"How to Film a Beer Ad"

Part of our job here is making spec work for potential clients to show them what we can offer. We recently made an ad for a local brewery that had just come out with a new beer called Nightman.
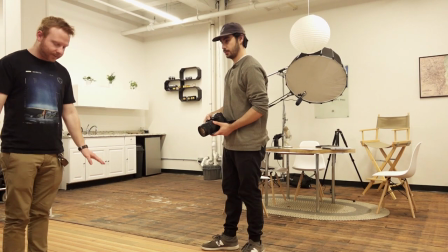[0:21]
A lot of their branding was dark and moody so we decided to stick with that theme. We created a quick mood board to help us come up with ideas for the video. We drew inspiration from Alice in Wonderland and other similar movies. We already envisioned the opening shot moving through the woods so we started with that idea and built around it. We knew we wanted to add a lot of natural elements to the set to make it more believable, but we also wanted to shoot in our studio so that we'd be able to control the lighting.
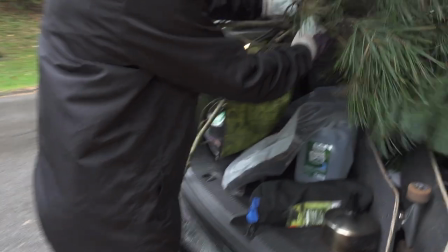[0:43]
So we went to our local park in the city and gathered a bunch of branches and leaves to add to our set. We also reached out to one of our friends who has an outdoor clothing brand to borrow some props and a lantern. So for our camera setup we're using our Panasonic S1H, which is our main camera with 24-70mm f2.8 on it, which will give us a variety of focal lengths to work with. We can get a bunch of different types of shots. We're also going to throw a quarter ProMist filter on there to give it a little bit of a dreamy kind of hazy look since we're going for kind of a spooky fairy tale sort of vibe. We knew we wanted the scene to be super dark and moody so we started by blocking out all the existing light from our studio using our blackout curtains.
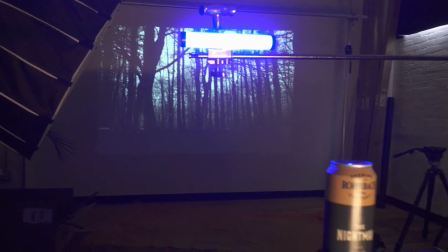[1:31]
Then we used our projector to create our background by projecting an image of the woods on our white wall.
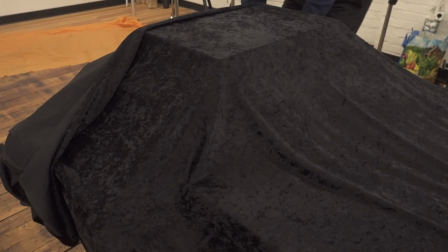[1:36]
To eat up any stray light, we used muslin and other blackout materials in and around the set. To make the entire scene appear more blue, we set our camera's white balance to tungsten.
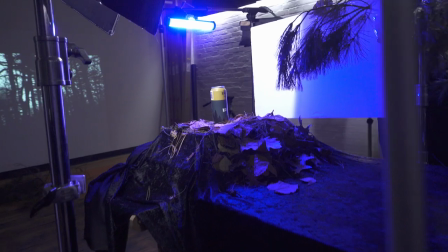[1:44]
This made any existing light, as well as the projector, appear more blue, almost like you're walking through the woods at night. Our main source of light were our 6 inch tube lights. We set them to a really warm color temperature to emulate the fire coming from a lantern.
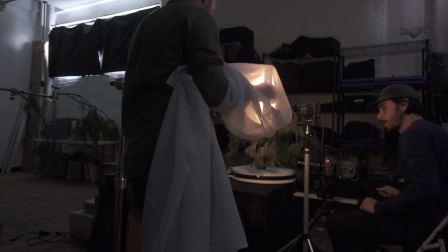[1:57]
We also modulated the light by hand by using a curtain to sporadically block out light, further selling the idea of a lantern. It was important that the beer was the best looking thing on set. We used glycerin mixed with water to create water droplets to emulate condensation.
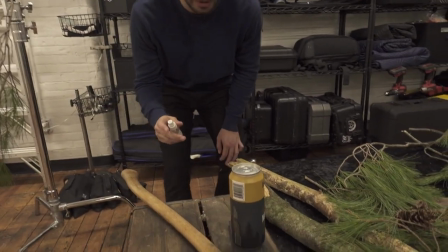[2:10]
The glycerin helps the water stay on the can for an extended period of time, but be careful when you're using it, it can get very messy and it can ruin your equipment very fast. For the pour shot, we used a funnel so we could funnel the beer back into the can so we weren't wasting more cans of beer.
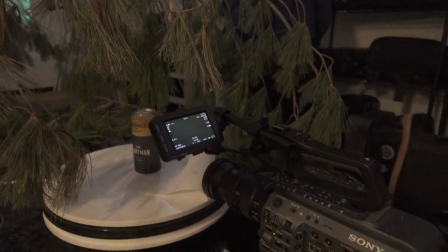[2:22]
Since we were recycling the beer, we lost a lot of the carbonation effect after we reused it a few times. To fix this we used a little plastic pipette to create bubbles in the bottom of the glass.
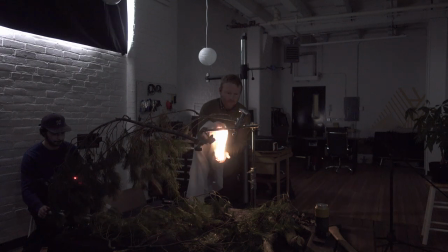[2:32]
For the last shot we wanted to create a big reveal so I used two branches and pulled them away as Adam pushed in to create the final shot.
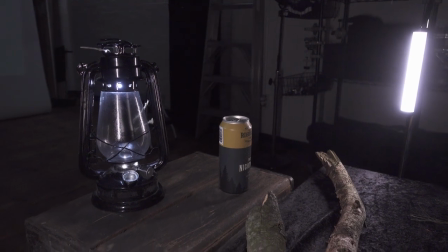[2:38]
Our first major problem was lighting. We wanted to use a real lantern with real fire but we didn't want to have to do that in our studio.
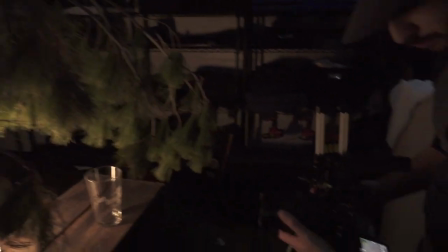[2:44]
We chose to instead use our small tube lights as the primary source of light and use the motion of the light to create the look of a candle flicker. Another major obstacle we encountered was getting the jib shot during the pour. We don't own a jib so So we decided the best way to achieve this was by mounting the slider vertically to a tripod. This ended up being a lot harder than anticipated, but in the end it worked out. After countless hours of setting up, changing our minds a few times, we finally ended up with a video we liked. We plan on making more videos like this in the future, but for now, here's the finished product.